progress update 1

Alright, if anyone's still here, here are the backgrounds that I've drawn, that I put my blood, sweat, and tears into.
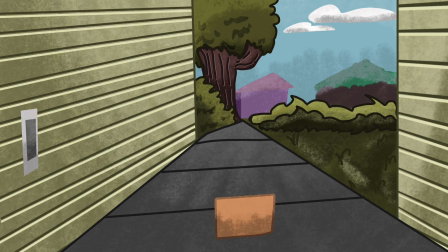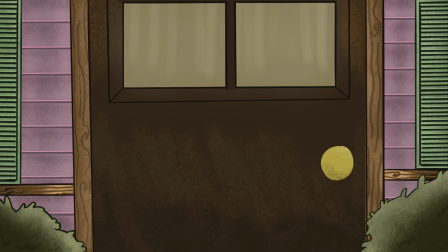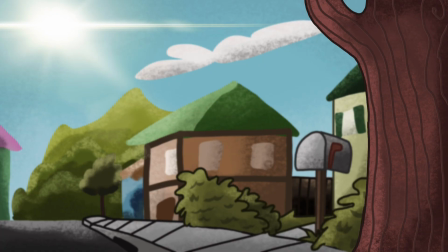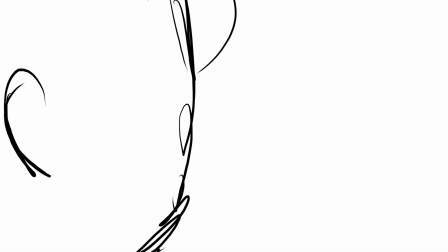17:17 A question we're all asking right now is this video ever going to end?
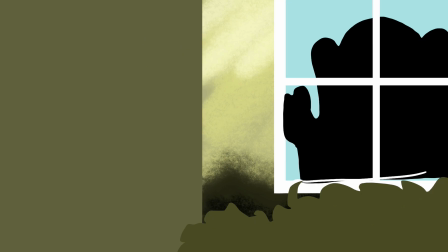17:22 Sadly, it will. It has to. But I think I'm gonna just talk about these backgrounds, and that'll be it for me.
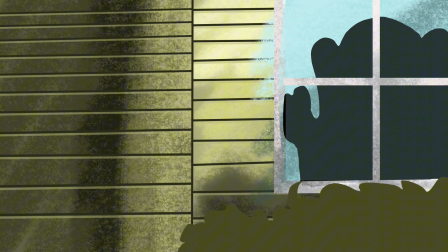17:29 So, all of these backgrounds with like the yellow walls are the main character's house.
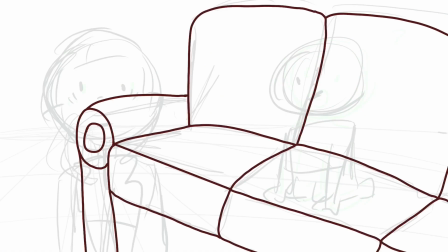17:34 I'm still debating on how I want that to look, but for now, I just thought like, hey, this is the debut episode.
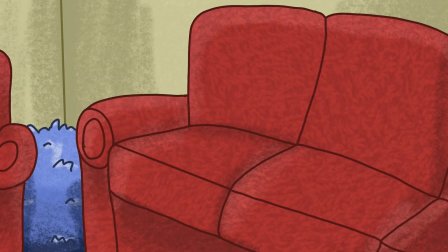17:40 This is the pilot. Things change after the pilot. The pilot is never set in stone. The entire cartoon is not set in stone.
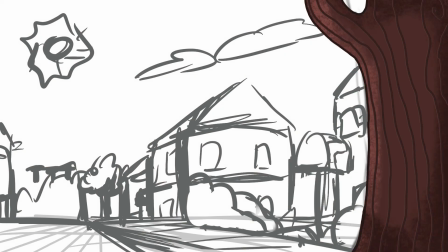17:46 I mean, the Amazing World of Gumball, the style changed like 100 times, and no one said anything.
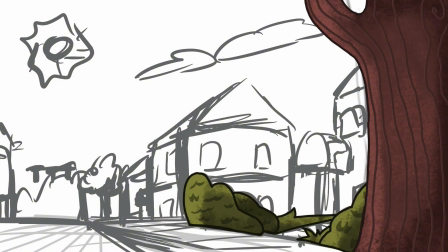17:50 So, I know I'm not Amazing World of Gumball style famous, but I mean, hey, the same logic applies, right?
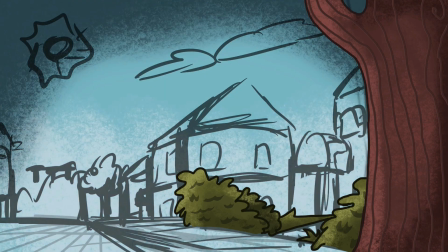17:56 Anyways, for this background, I wanted to go for kind of a lineless look.
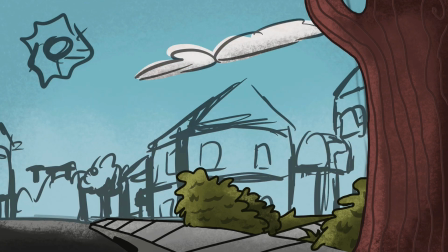18:00 Now, it's not that lineless because I decided in the end that I wanted to just make them colored lines so they don't take away from the characters, because all the characters are lined in black. Not sure how well that works, but this has to be my favorite outside shot that I've drawn,
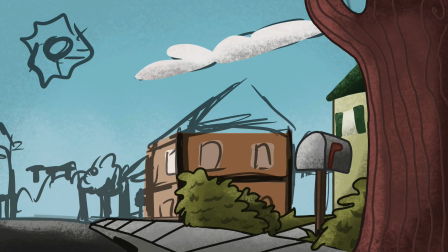18:15 like full, complete exterior.
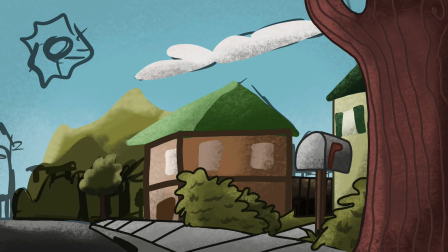18:17 I don't think I've drawn another shot like this in a while, so this is probably one of my favorites.
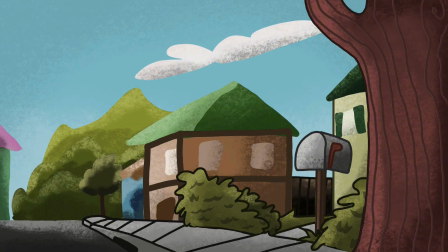18:25 Also, there was like, you can see there was supposed to be a stoplight there, but I just decided like, never mind, who needs a stoplight?
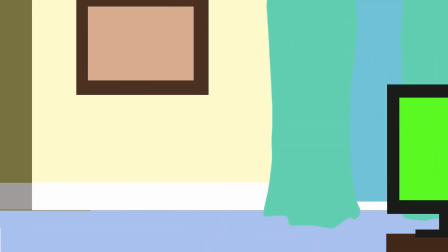18:29 Anyways, here's the main character's living room, and every time I think of this and I look at this, I'm just like, hey, why are their walls so low?
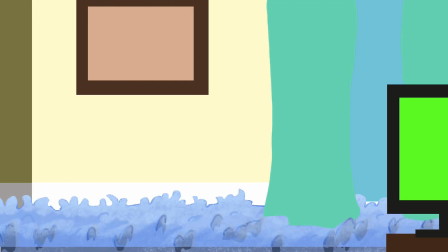18:37 Why is the floor so high? But I mean, if anyone questions it, I'm just going to pretend like it was intentional, which I do with a lot of the cartoon.
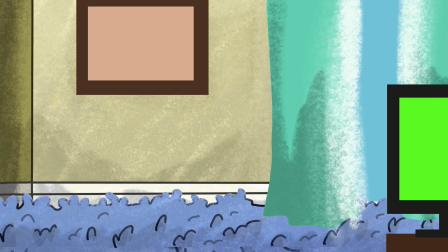18:45 A lot of stuff that I do sometimes are accidents, and I'm just like, oh, well, I can just say that I did that on purpose.
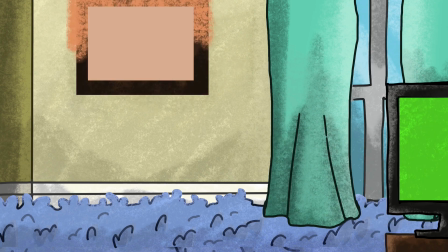18:52 Who's gonna notice? And someone will notice probably in the end, and I won't be able to play it off, but until that day comes, we're not gonna worry about it.
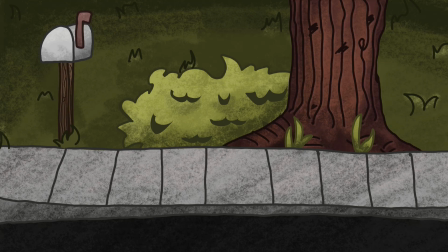19:00 Anyways, this is also one of my favorite backgrounds. This is for a different episode,
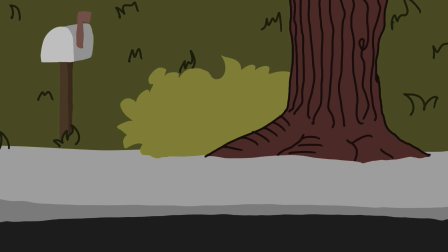19:03 but I use this background a lot because it's so simplistic that you can kind of put anything here.
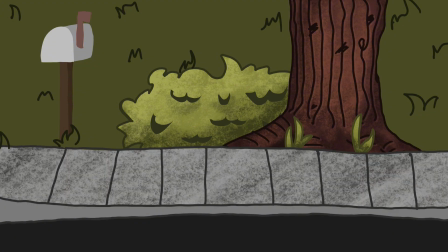19:09 So this is like one of my top 5, maybe at number 5 of all of the backgrounds that I've drawn so far.
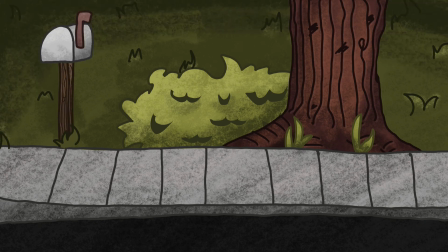19:17 And I really tried for a lineless look, you see, but I end up putting lines on it anyway.
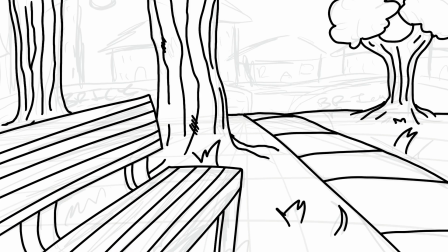19:22 And around this time, this is around April when I drew this, I discovered like, hey, you can just put stock photos and color them a certain way, because I wanted to include some kind of 3D element,
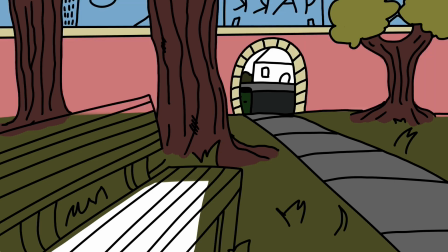19:31 but I wasn't sure how, because I don't know how to do 3D modeling, and I'm terrible at math, so I didn't want to.
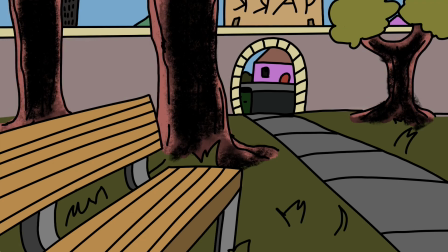19:37 But I was like, well, other people do it. Who's gonna notice? Who's gonna care? Let's just say that adds more personality or something.
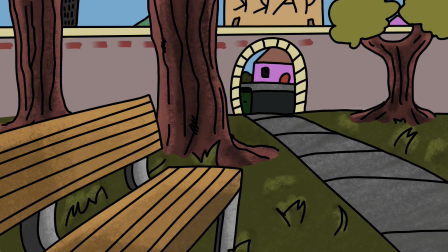19:43 So I added some stock photos to the backgrounds where I want texture, because you can see I tried doing the bricks.
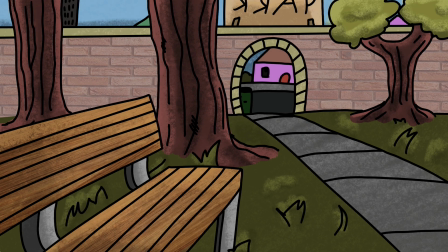19:49 I really did, but they didn't come out right. But I like the way they look like this better anyway. This is probably one of my favorite backgrounds strictly because of the texture.
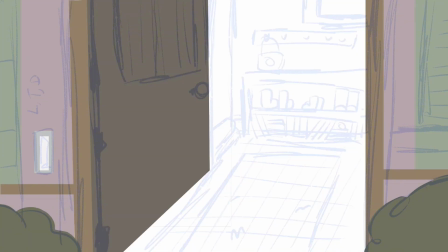19:57 This is one that I drew as soon as I watched that Skillshare video on how to do backgrounds.
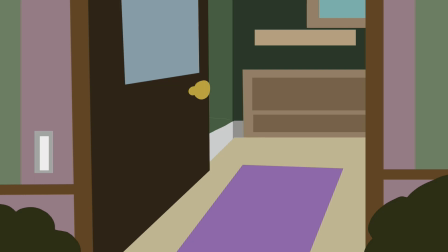20:03 I was literally following along with it to draw this background because I knew I wanted to, like, a lined style, you know, not too much to take away from the characters, but enough that you're still looking in the background and you see that some things are interesting there, like some little details. As of now, this is probably reigning as my number 2 favorite
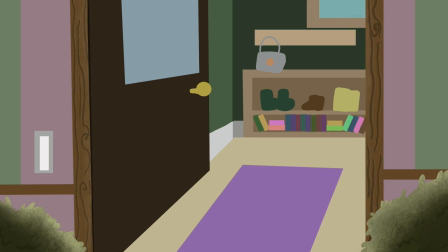20:21 background that I've drawn, specifically because it has a lot of my favorite colors, which are like purple and green.
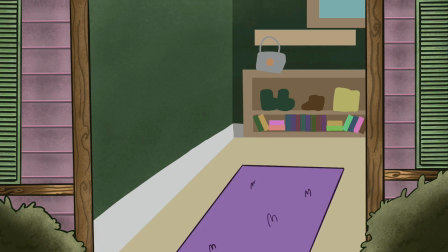20:27 Purple used to be my favorite color, but it's kind of in the background now. But green is like my all-time favorite, and there's a lot of green in this, which I did intentionally.
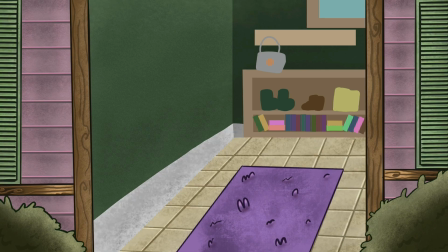20:36 Can you see I struggled with that rug? Anyways, I also learned during this time, because this whole background was kind of an experiment, even though it's for an episode. This time, I learned that you can use the textures, okay? The brushes and all this stuff that comes on Procreate, they're there for a reason,
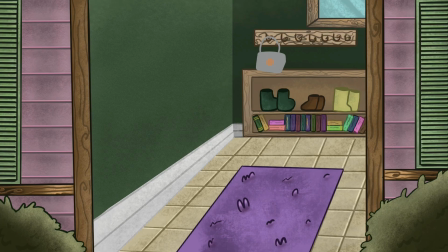20:54 and I felt like for a long time these brushes won't match the style I'm going for, but they definitely do,
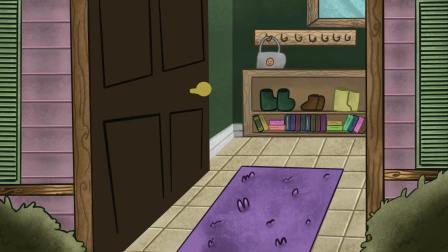21:00 and they definitely enhance it. Now, is the perspective good in this drawing?
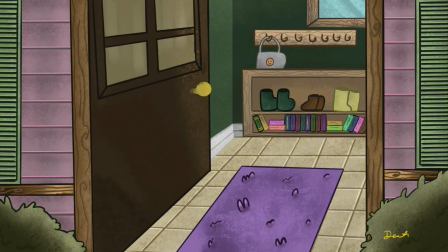21:04 Absolutely not. I know the perspective was off even as I was drawing it. I was like, okay, this doesn't look right, but I mean, hey, it's a cartoon logic or whatever.
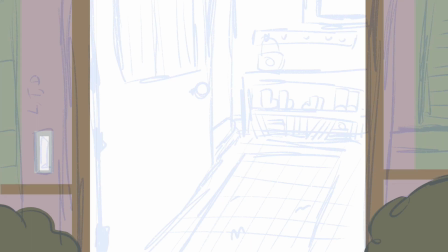21:12 Also, this was me drawing this same background from the outside with the door closed. I don't know why it's like we're playing the whole thing again.
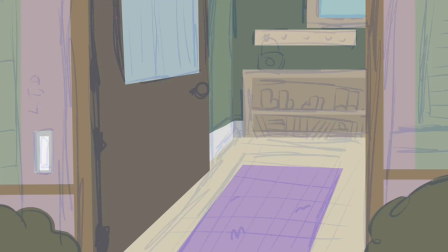21:18 I don't know why I did that. Anyway, because the character has to open the door, and then there's like another separate background just like without the door,
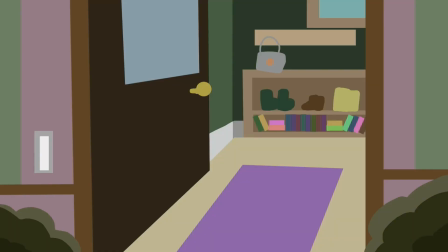21:25 so the character can move the door when it's like not staying still. I don't know how do people explain this stuff. I just like talk. Anyways, this is when the charcoal brush quickly became one of my favorite brushes, and now I literally use it for all shading on everything.
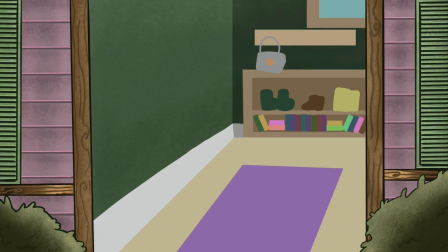21:42 And I also use the technical pen, which is like the OG pen in the Procreate brushes.
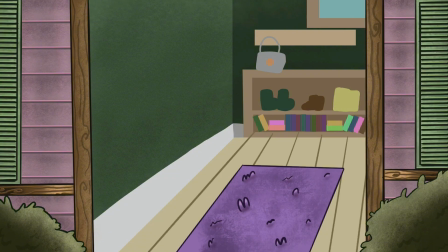21:50 It's probably like the one that everyone starts off with before you start to kind of discover more and go out to what you want to get. And I gotta say, like, out of all of the backgrounds that I've drawn, this one probably took me the longest,
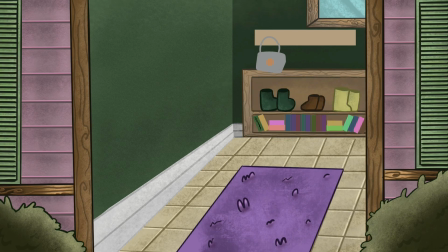22:05 because I was getting to know the brushes and how I wanted the characters to look, and all the extra details.
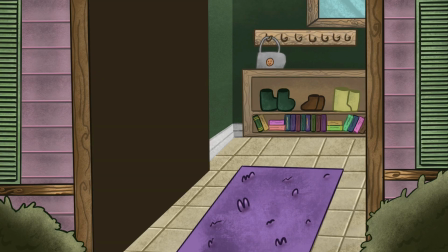22:12 I played around a lot with this background, trying to figure out how to use these brushes and how much personality to add to this house before it was too much.
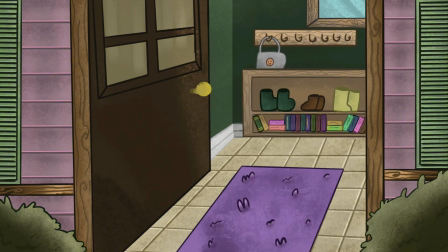22:21 So that's why this one's probably like longer than other ones. And pretend you didn't see Ray standing there.
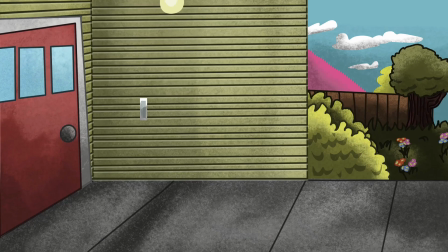22:28 I was trying to see if the character clashed with the background. Anyways, this is the outside for the characters, and the little flowers over there by the side you'll see by the tree.
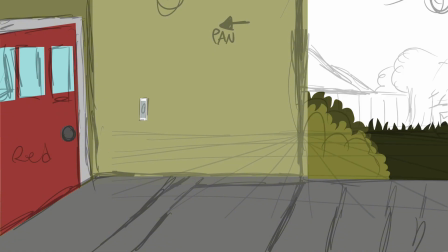22:37 I was super excited to do those because they're so simplistic, but I feel like they add so much. Anyway, I know I did the lines.
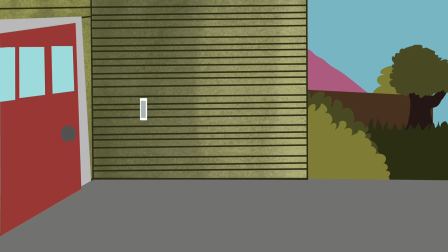22:44 I do the perspective lines, and I never follow them. But anyway, I did the perspective lines. They help to an extent, but I kind of like how they're kind of off perspective,
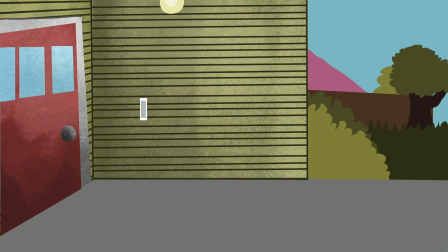22:53 because it's like a really weird camera angle, like how the door right there is kind of laying up on the side,
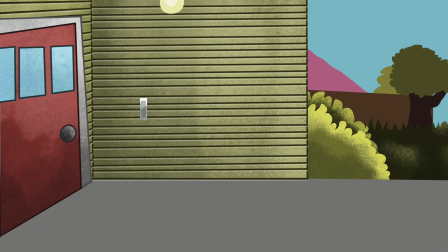22:58 and it kind of looks like 70s retro door. That was not intentional at all, but I'm gonna keep pretending like it was, because I think it looks cool.
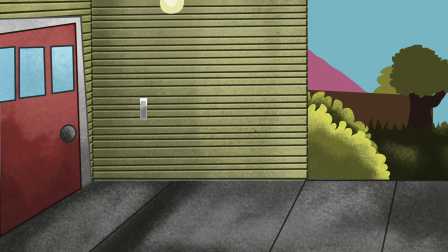23:05 It looks like a little retro house or something. Also, this was me like struggling. I was trying to make like stairs up to the door, but then I decided like that was too extra. Anyways, doing the bushes has to be like my favorite part.
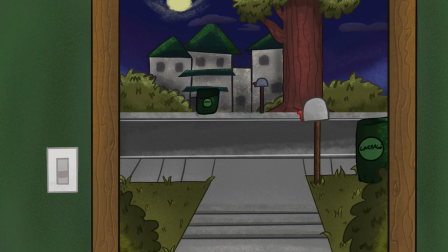23:18 Like the trees and the bushes are like my favorite part of shading now. Anyways, this is the second background I made after watching that original Skillshare video, and as you can see,
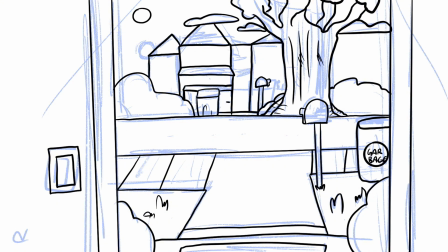23:26 my first attempt before I made it to how I want was terrible. I hated that, and so I just like completely scrapped it.
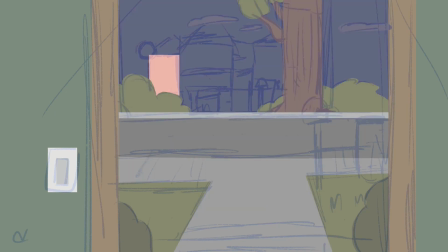23:33 And then I did my color blocking, and I just went to town like shading and changing brushes and all that.
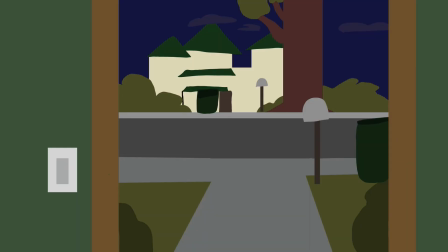23:39 And I was like already happy with this, because I felt like the shapes spoke enough for themselves that I didn't even have to add lines.
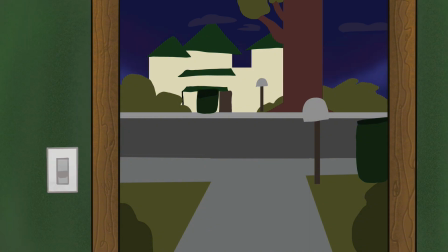23:44 Now I did add lines at the end anyway, because like who would I be if I didn't? I just like, I want to do the line and style so bad, but it does not resonate with me as well as it does with other people. And I think this takes the cake as the longest I've spent on a background.
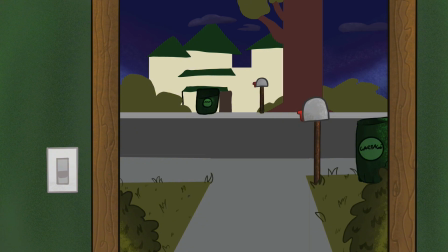24:01 I'm not sure if this one took 3 hours or what, but ever since I got comfortable and I know what brushes that I want to use, and I know like exactly what to go to, I don't really spend this much time on backgrounds anymore, because it looks the same, because I already know what brushes I'm gonna use.
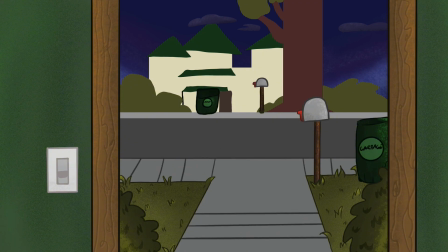24:14 But it irks me how the concrete is like, they're not wow, me writing notes to myself. Anyway, the concrete, like where the mailbox is and where the other side of the sidewalk is, it's literally not equal, and it irks me every time I see it. But I feel like I shouldn't change it,
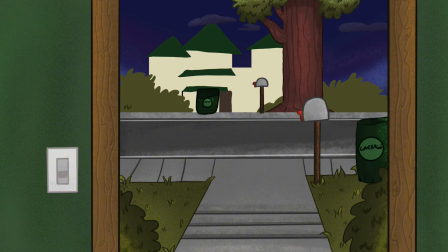24:32 because it adds personality. That in the end, that's all it really comes down to, personality. I want it to tell a story. Now, maybe the story is that the construction workers don't know how to do construction, but hey, it's a story. And I decided, like, I kept trying to do like windows and stuff across the street for the house,
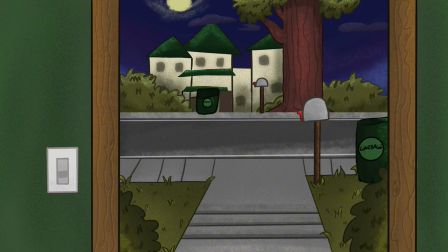24:48 and then I like felt that was too much and just let it be simple, because more is not always better.
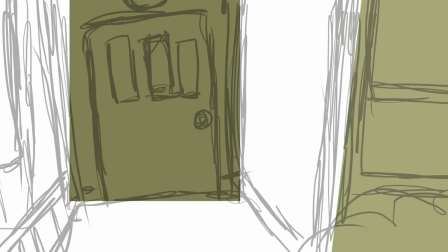24:55 Now, here is another iteration of this background.
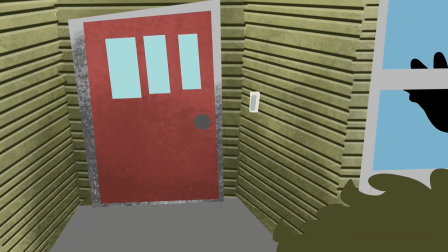24:59 Now, the reason that it's so many different perspectives is because we're following a character to the front door to deliver a package,
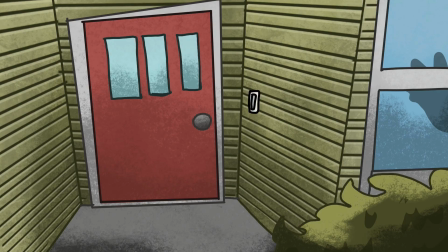25:07 hence the episode name, The Package. And so I'm trying to get them from certain angles going.